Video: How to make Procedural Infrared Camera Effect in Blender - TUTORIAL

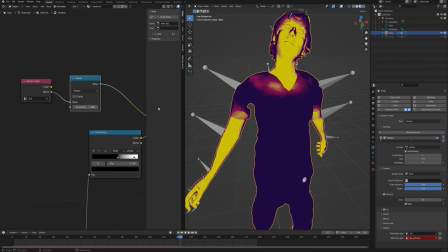[16:12]
So now in this power, as you bring the exponent a little bit higher, you can see that the mask is getting much softer and much smoother than before.
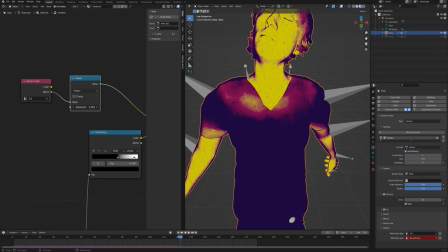[16:20]
So just play with it until you feel satisfied. Maybe something like 1.5, 1.4, that's good enough.
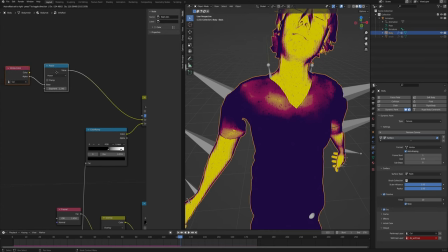[16:26]
And also in order to break up this transition a little bit, we can add another mix RGB node right after power.
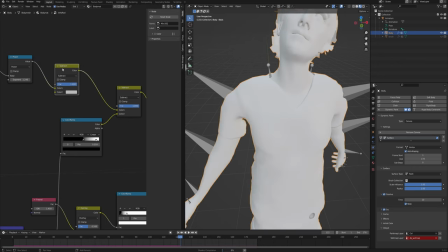[16:32]
So we can just copy this one. If you don't know how to copy, just select the node, shift D, just like in the viewport, and then you can move it wherever you want. In this case, let's change it from subtract to overlay, and we can use the exact same noise that we've been using before and just put it as the second input.
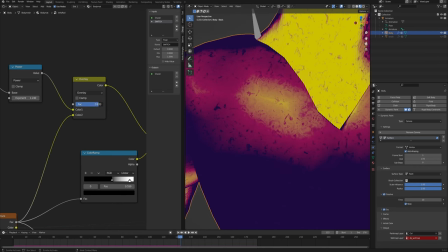[16:46]
And you should see now that the transition between them is getting broken apart by this noise, which actually makes it more consistent, because this noise is being applied everywhere else.
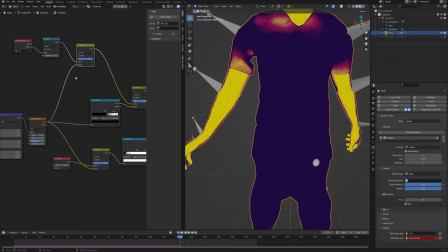[16:55]
So now in order to break up this uniformity of the cold areas, we have to go back here right after this overlay with the vertex color branch. We need another mix RGB node and plug it right after the overlay, and behind subtract, change the mix to lighten.
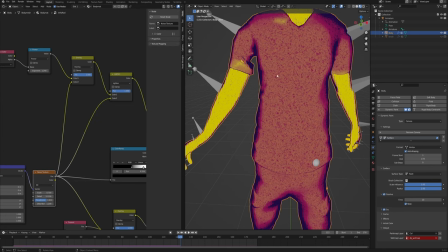[17:11]
And the second input is gonna be again the same noise texture, just to keep the uniformity of the noise applied to our whole material.
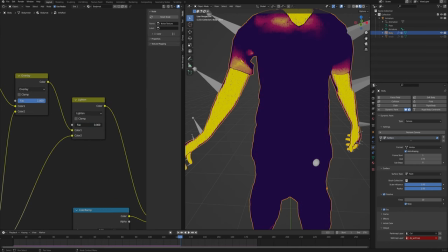[17:18]
And then as you control the factor, you can see how much of it is added to our material.
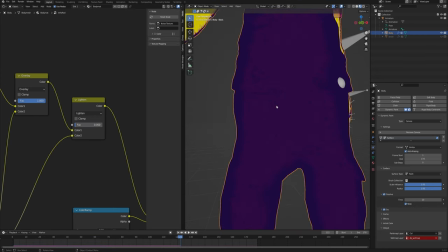[17:23]
So just keep it quite low, but make sure that there is a little bit of that noise, so that when we click play, then it looks much more interesting, just like that.
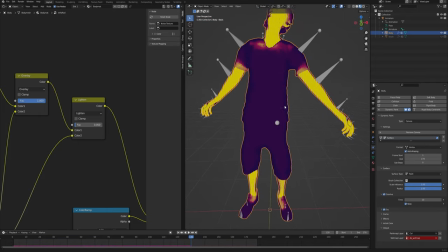[17:30]
Now these bright values bother me a little bit. I mean, they are still a little bit too uniform for me.
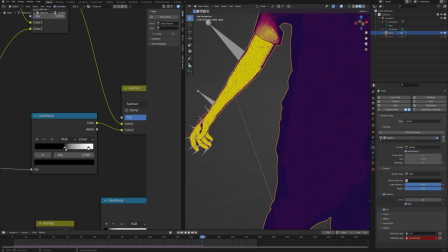[17:36]
And of course you could break them down with this color ramp as I showed you before, but there is also one more way that we can do that with slightly different result.
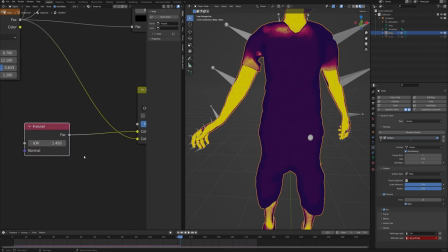[17:43]
So in this Fresnel node down here, we can simply play with this IOR, index of refraction value, which is gonna change the result of our Fresnel and thus give us a little bit different gradient results. So as you bring it up, you can see that basically all the hot areas are being affected.
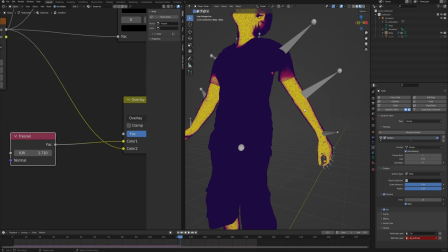[18:00]
So I like to keep it something maybe 1.7. That gives a little bit better result here on the edges of the model, I feel.
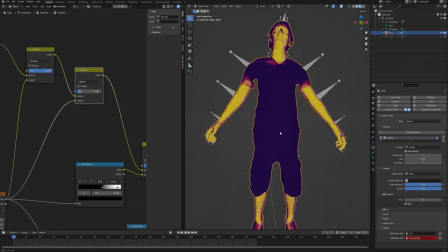[18:07]
And now let's bring up those cold values a little bit. And the last thing to do here is to make it actually glow,
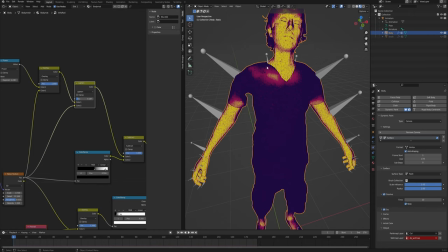[18:14]
because someone actually on Reddit pointed out the fact that the infrared imagery is basically reading the heat that's being emitted from the body, so it's supposed to glow where the area is hot. And I just thought that, yeah, I mean, it's a really great point and I should definitely include that.
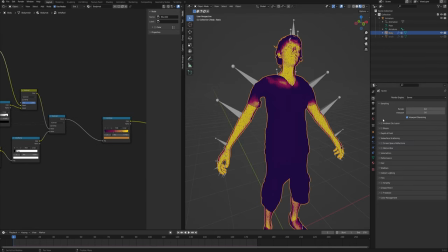[18:29]
And so we will take care of this right now. So first of all, let's go into the render settings and enable bloom so that we have a little bit of glow from our hotspots. And then right before emission and after the colorful color ramp, we will need a math node and then connect this color ramp.
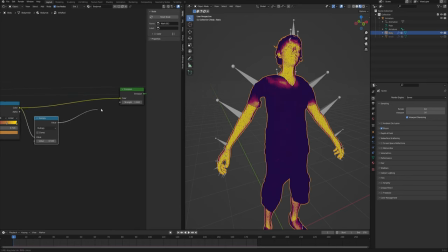[18:44]
And you may think that we will just set it to multiply, plug it into emission strength, and then call it a day. Because if we increase the multiply value, then you can see that our mesh is glowing more and more.
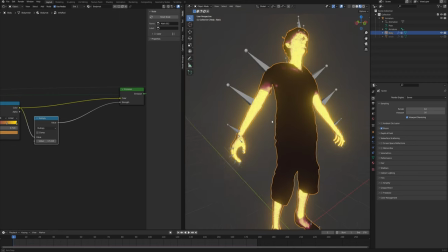[18:57]
But that's actually not the case, because as you can see, the dark values are being super almost black and the bright ones are getting way more exposure,
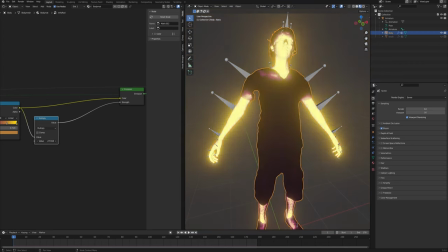[19:04]
and it just breaks everything apart. So we need to be a little bit more clever about it.
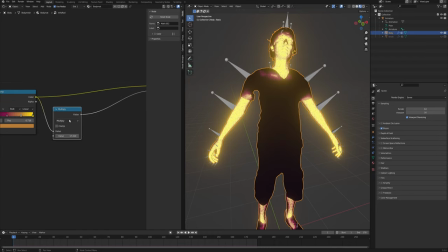[19:08]
So first thing that we want to do actually is change this multiply to add and add 1,
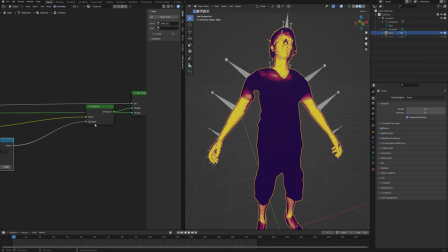[19:14]
because the emission of 1 is basically what's gonna let us see the model regardless of the light setup on our scene.
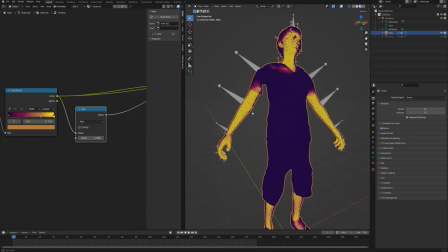[19:22]
And so the values going out of the color ramp are between 0 and 1 right now.
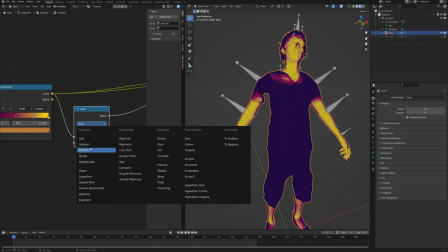[19:27]
We can preview that by simply changing this add to multiply, leave it at 1, and then preview this math node.
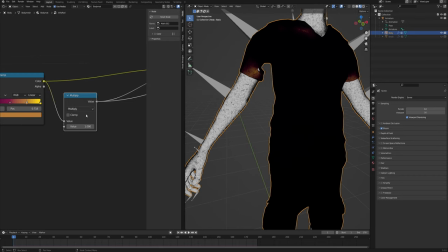[19:34]
Right now it works only on the body because we are previewing this node from the group and the rest of the group just stays as it is.
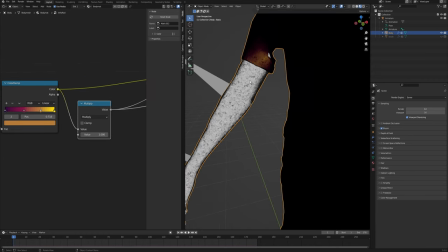[19:40]
Never mind. Anyway, so we have those values that are being plugged into the emission strength.
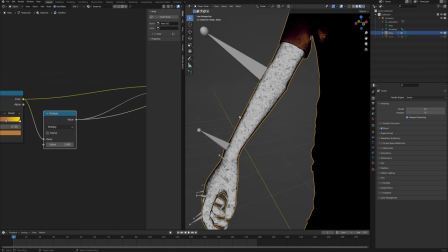[19:45]
And so what we want is we want the base of the strength, so the black values here, to not be zero, but actually one in the lowest point.
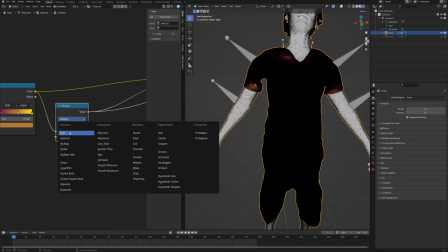[19:53]
And so that is why we change this multiplier into add to add one to basically every value,
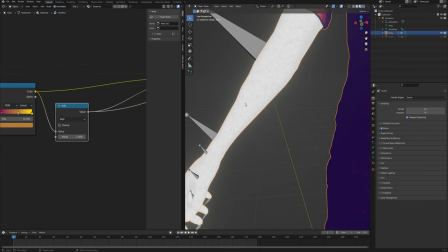[19:58]
so that now you can see that everything is at least one, but also bigger. And then the next thing we want to do is, let's also get out of the group and preview the actual shader and not the temporary viewer.
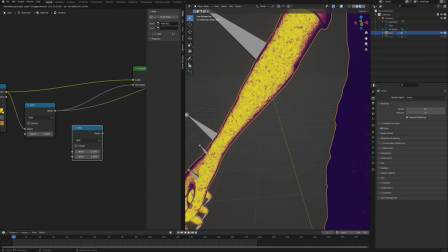[20:10]
And so the next thing that we want to do is we want to add another math node right after it and change it to power.